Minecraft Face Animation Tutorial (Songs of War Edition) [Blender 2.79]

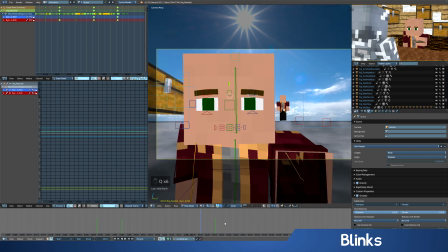3729s
Let's make this one maybe like a 6. 1, 2, 3, 4, 5, 6. Keyframe, then go 1, 2, 3 forward. Reset, rescale, everything, pull it down. Now you get another blink here.
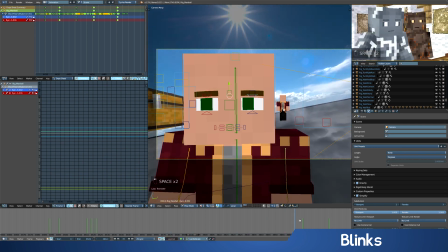3741s Gold.
In this case I did 6, which is an even amount, but like I was saying a moment ago, I usually do more like an odd amount.
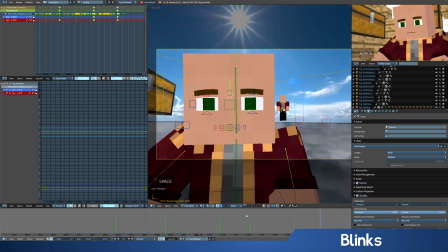3749s Want all of Ardonia, it's going to cost you double.
Definitely needs at least 1 or 2 blinks in here.
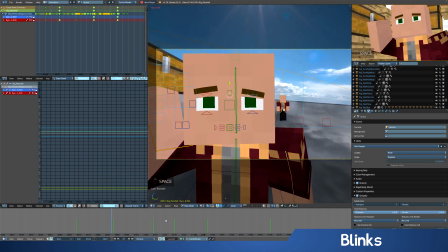3754s
There's a lot of kind of empty facial expression.
Want all of Ardonia, it's going to...
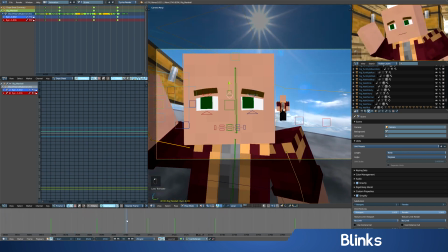3760s
Also, it's, where you put the blinks is kind of subjective. I never put blinks like right on a camera cut.
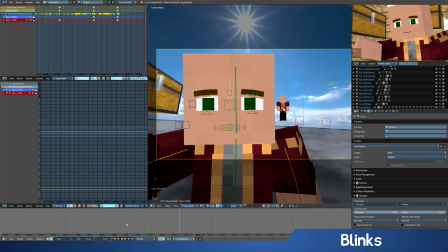3767s
I'll usually do it sometimes like when characters are kind of frozen for a moment to kind of help break up the frozenness.
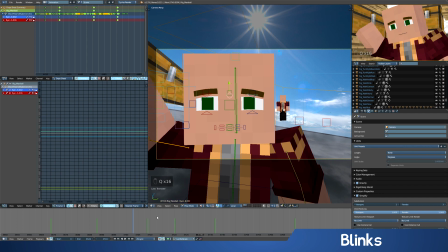3772s
I also like to avoid having them blink right as their eyes move. So I wouldn't make them blink like right here. Then you kind of miss out on the eye movement. So I'd probably do it right after his eyes move.
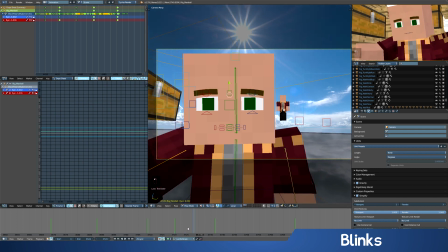3787s
Maybe right here. There's no eye movement here, and there's a little gap. So start right here. 1, 2, 3, 4, 5 out. Go back 1, 2. There we go.
It's going to cost you double. Going to cost you...
Let's do a really quick blink in here.
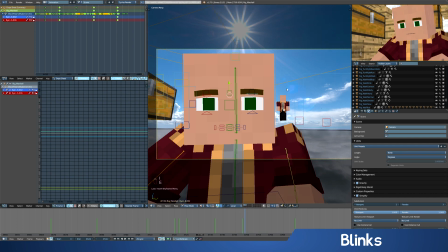3805s
There's another kind of big gap where nothing's happening. So let's do a 1, 2, 3, 4. Let's do a 4 one.
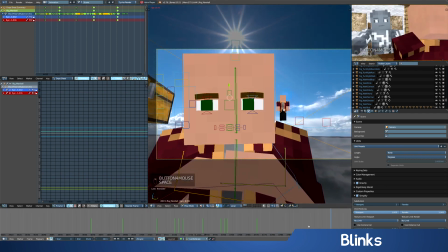3813s You double. Yes, we want all of Ardonia. That's what we asked for.
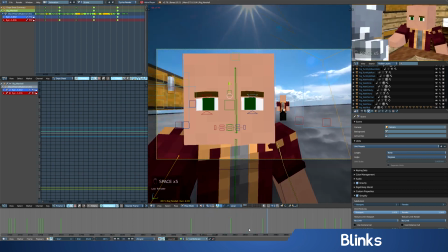3818s All right, that'll be 200 gold. I thought you said it...
You don't always need blinks in every shot.
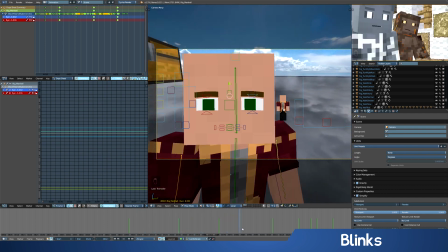3824s
In this case, I feel like it almost doesn't even need a blink here.
double. It's 200 gold, pal.
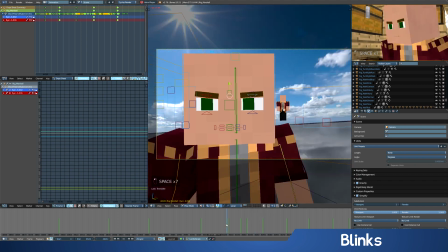3832s Pal. 200 gold, pal. 200 gold.
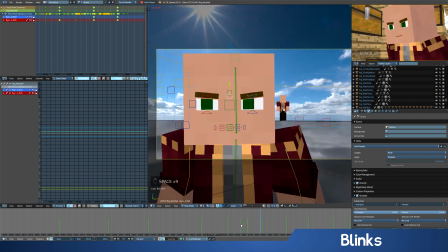3838s I thought you said it'd be double. It's 200 gold, pal.
Hard to find a good spot for blink in that one.
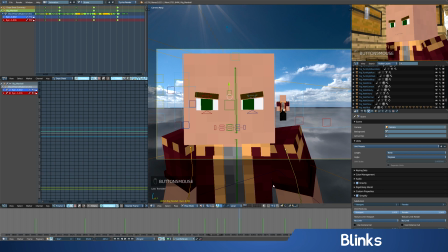3843s
Because he's a little more angry, the blink would be definitely pretty fast. So I'm going to put it right here and just do a 1, 2, 3.
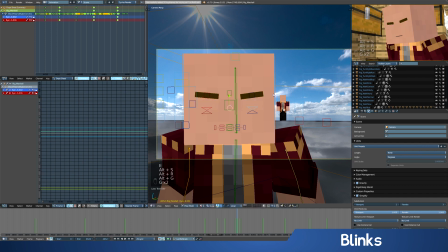3849s
1 keyframe, close. No, I don't really do 3 actually.
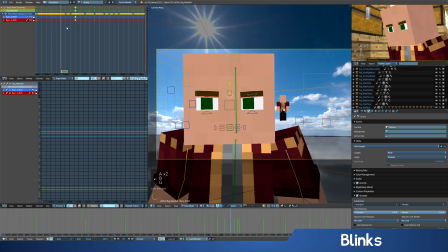3856s
It's been so long since I've done facial expressions. I don't think I really used 3.
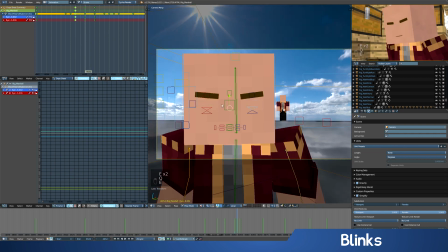3861s
I think having at least 2. The other problem with making it too fast is then you start getting the kind of really blurry faces.
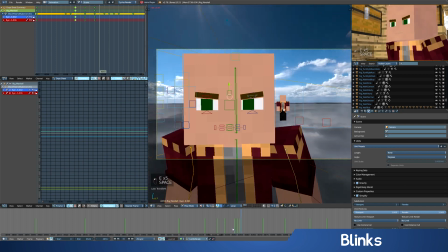3867s Pal.
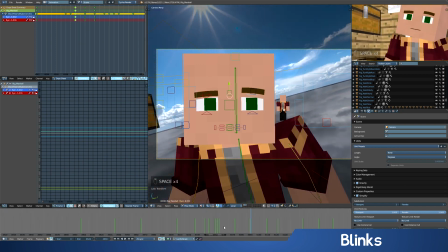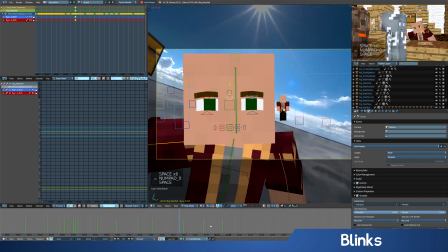3873s Welcome to Marshall's Map Shop. Welcome to Marshall's Map.
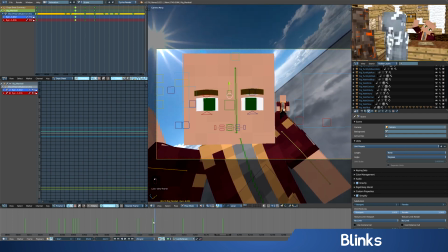3878s
Right in here, there's a kind of big gap. So let's go right to the beginning of here, and this, because it's a little more kind of being friendly, will make this blink a lot slower. We'll go 1, 2, 3, 4, 5, 6, 7. Go back to the start. 1, 2, 3. Reset. Move down.
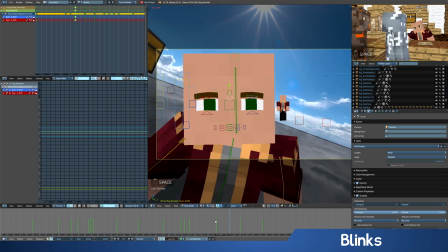3891s
Boom. There's the blink.
Welcome to Marshall's Map Shop. We've got maps of Ardonia for the price of 50 gold.
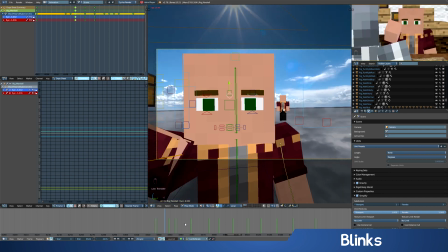3896s Wait, I thought you just said it was 200 gold. For you and your friend. For you and your friend.
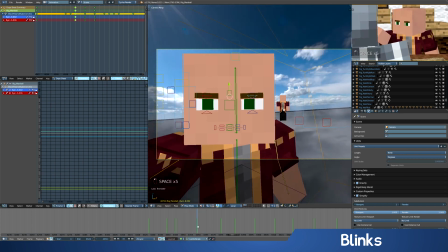3903s Your friend.
Right after he says friend, I'm going to do another quick blink. 1, 2, 3, 4.
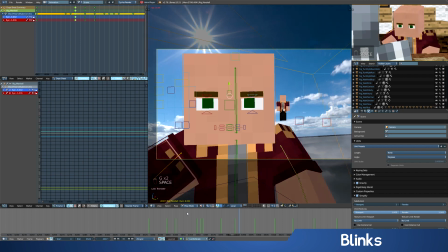3912s For you and your friend, it's 200. Now, do you want to buy it or not?
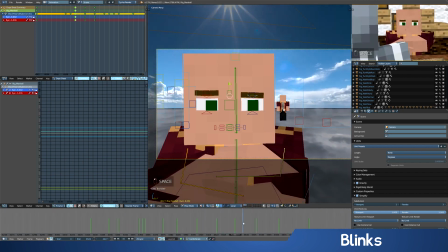3917s
Because I didn't like this facial expression too much here, I can kind of mask some of that by having a blink in here.
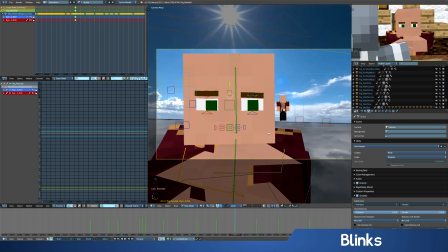3922s
Do a six frame blink. The eye does move on the very last frame, but by that point the eyes will be mostly open again anyway.
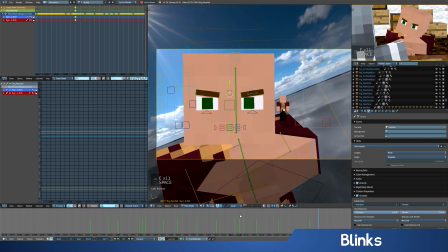3935s
Yeah.
Now, do you want to buy it or not?
And there we go. Blinks are done.
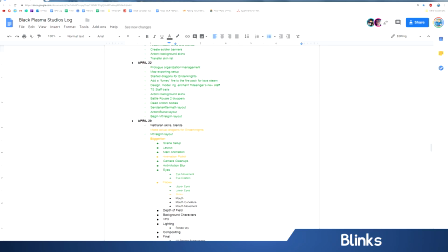3940s
In fact, the actual like facial stuff itself is done now. So the blinks are good. Check all that off. On to mouths. We're almost done. The mouths can take some time.
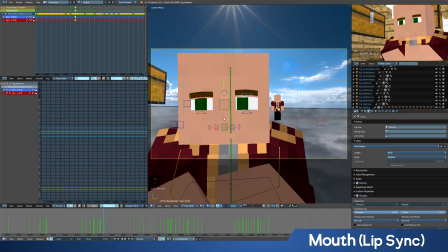3953s
They're not very difficult though. So, important reminder, remember we're going back to the mouth. We'll be using this thing now. We don't need scale anymore, so we can set back to location rotation, and we will never need location rotation scale again until we're doing somebody else's eyebrows and blinks and eyes and lower eyes and stuff.
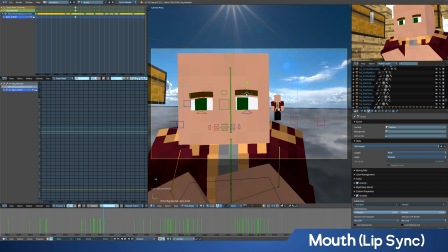3970s
It's literally just these 6 things that will need location rotation scale. So, on to mouths. This time we're definitely gonna want to bring in dialogue.